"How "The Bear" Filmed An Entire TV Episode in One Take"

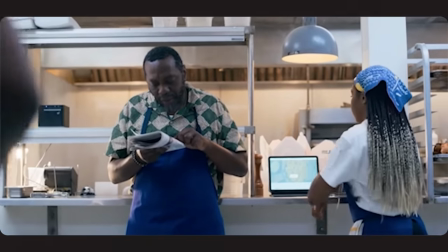In the beginning, we're dropped into this busy evening where it's established that a high-praise review was published about an off-menu dish created by new chef Sydney,
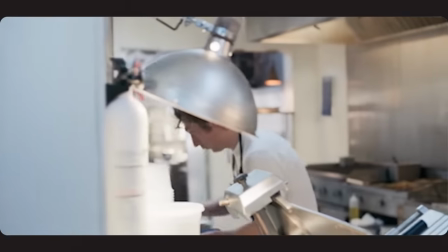where it's communicated that it may be good for business. Along with that, we are briefed that The Kitchen is piloting an online ordering program organized by Sydney,
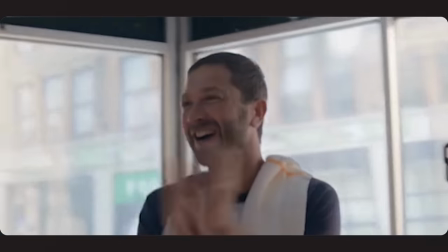that Tina's son will be shadowing Carmy, and that Richie is antagonizing Sydney, but we've come to expect that last one.
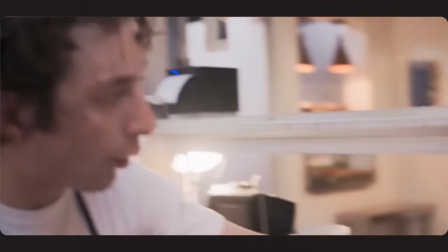The inciting incident occurs about halfway through the episode when an insurmountable influx of
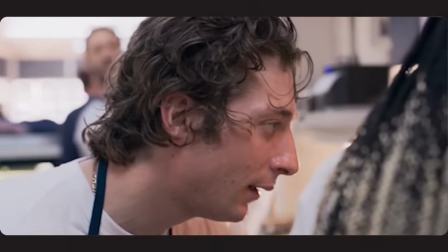orders come in because Sydney left the pre-order option open on her own program.
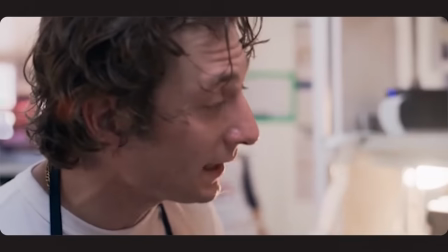This sends the kitchen into a frenzy. Carmen, who was initially on Sydney's side with the new program, is pissed.
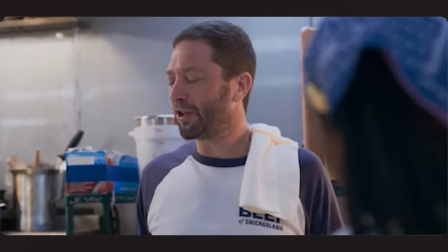Sydney and Richie are approaching the peak of their resentment towards each other, and Donut Guy is still making donut.
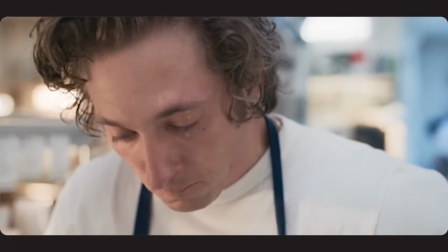In the climax of the show's climax, Sydney accidentally stabs Richie in the ass.
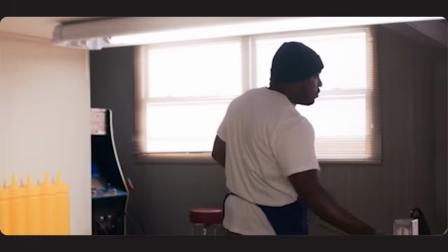Carmen throws Donut Guy's donut on the floor, and Donut Guy and Sydney eventually quit at the height of the mess.
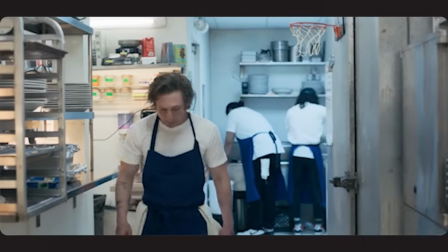I apologize for just describing plot for the last minute, but all that to say,
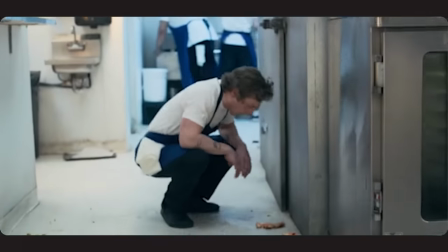it's an entire story being told in one take, so it's underselling the scope of the take just to label it a sequence.
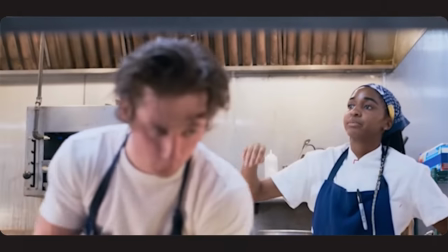Considering the episode is a bottle episode, of course the take satisfies my first rule of when to do the one-er, when there is nothing else to cut to.
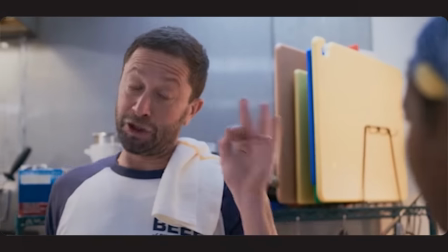It's not just world building, every character and situation plays out naturally and completely,
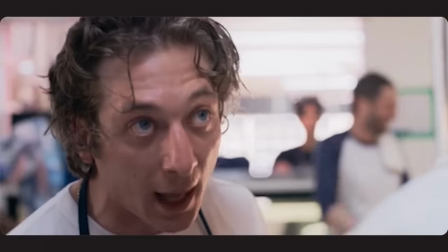so much so that it almost feels like this has to be done in one take. The ticking of the printer and the setup that they have almost no time to complete the largest order in the
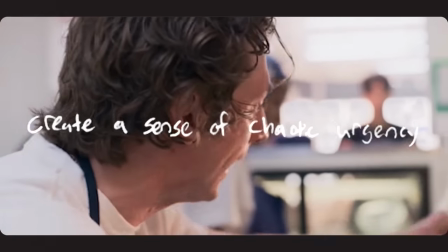sandwich shop's history also communicates the sense of chaotic urgency that is so crucial to the long take.
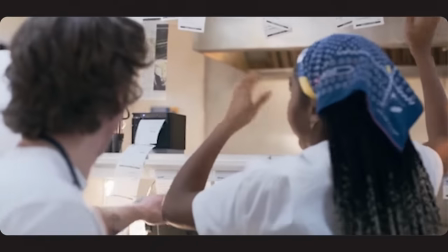Like I mentioned in the case of True Detective, the winner also requires that we feel trapped.
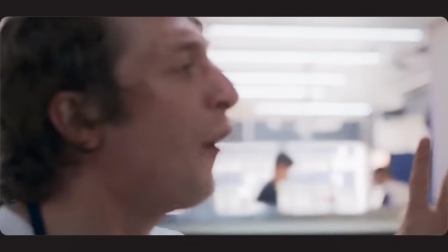The star of the show, Jeremy Allen White, explains in an interview with IndieWire that the decision to do the one-shot enhanced the stakes of the episode,
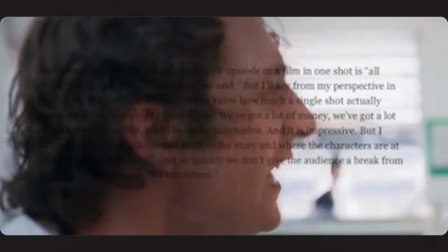stating that because the tension is built so quickly, the show doesn't want to give the audience a break from it.
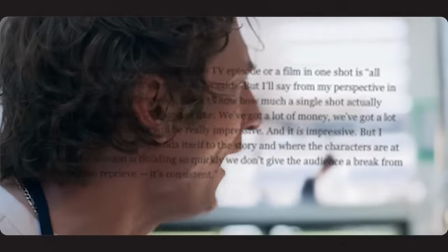There's no reprieve, it's consistent.
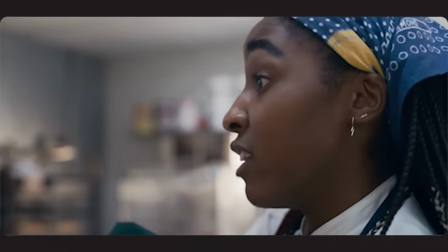The show knows that even though we might want a break, not cutting keeps us in the characters' point of views, which will help us better understand their true colors.
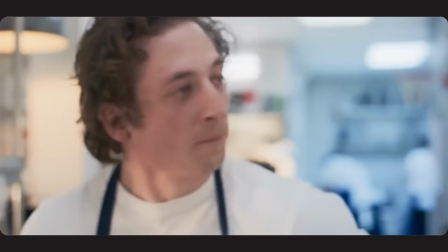The hierarchy of the kitchen, the brigade as it's called, is broken, and what we were left with are a bunch of messy humans whom we know much more about.
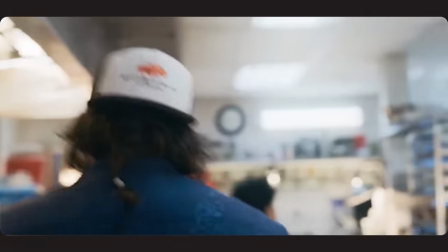Despite how ridiculously tedious it must have been to rehearse and film, the one-er does offer a few upsides for those brave enough to attempt it. The first one is the most obvious, a no-pain post-production. You don't have to edit when it's only one cut.
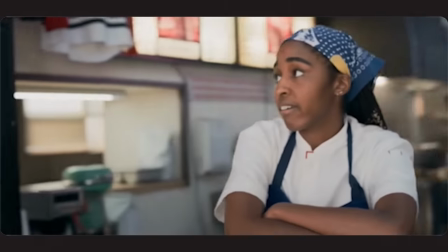There's probably some ADR and some sound work and maybe some effects inserted here and there, but that's it.
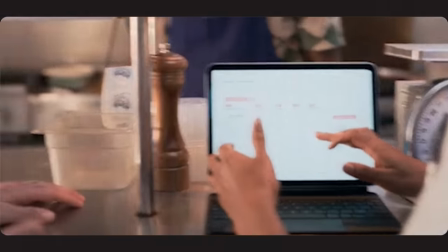It's also efficient from a writing perspective.
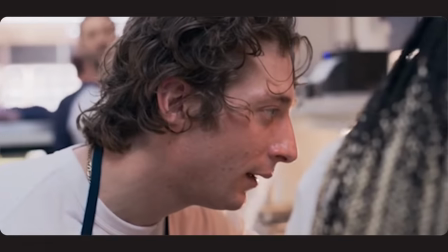Many dramedies and sitcoms will spend a lot of the time in its first season independently pairing specific characters together to help establish their dynamics.
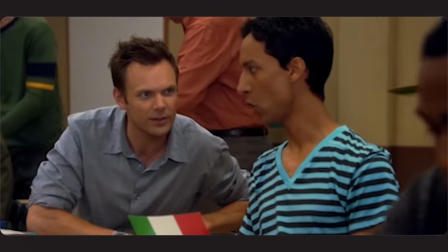The best shows do this. I'm not saying it's a bad thing. It's often necessary.
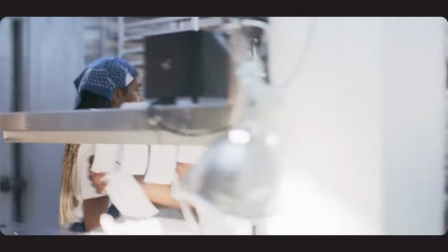But having a one-shot bottle episode with every character interacting with each other in real time is a perfect way to introduce and further develop these dynamics more organically.
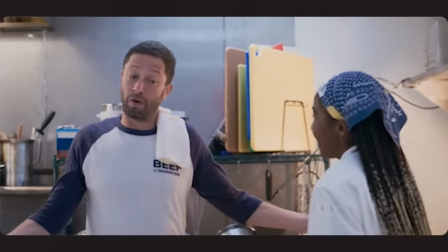In stress-inducing situations like this, the winner also benefits the actors in some ways and likely feels more like performing for the stage rather than the screen.
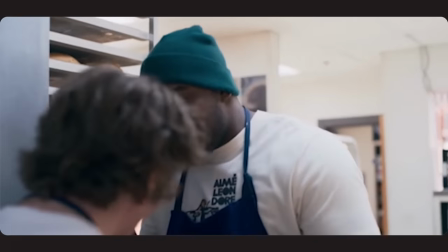Having all the actors moving together creates a natural energy and rhythm that can make it easier for them to feel like they're actually in that situation.
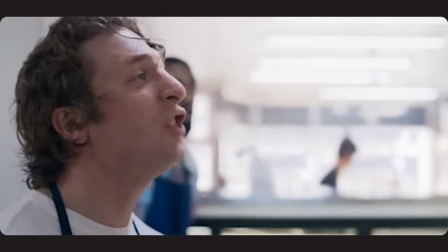You are using that anxiety that you feel trying not to fuck up the entire take as your character's anxiety from working in that kitchen.
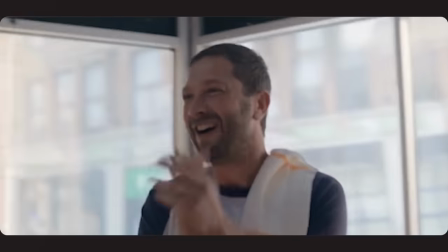But these upsides will never take away from the tedious rehearsal,
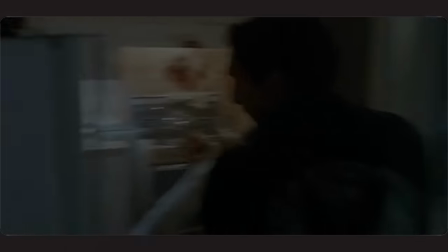choreography, and praying for luck that it takes to pull off these types of sequences. and even if they aren't as pivotal to the story as the bear's excellent example,
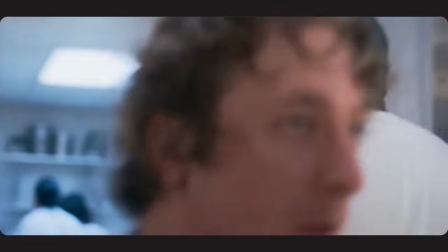I will never grow tired of watching them. Thank you all for watching. Please like and subscribe to support my channel and let me hear your favorite one-take sequence in the comment section below. Cheers!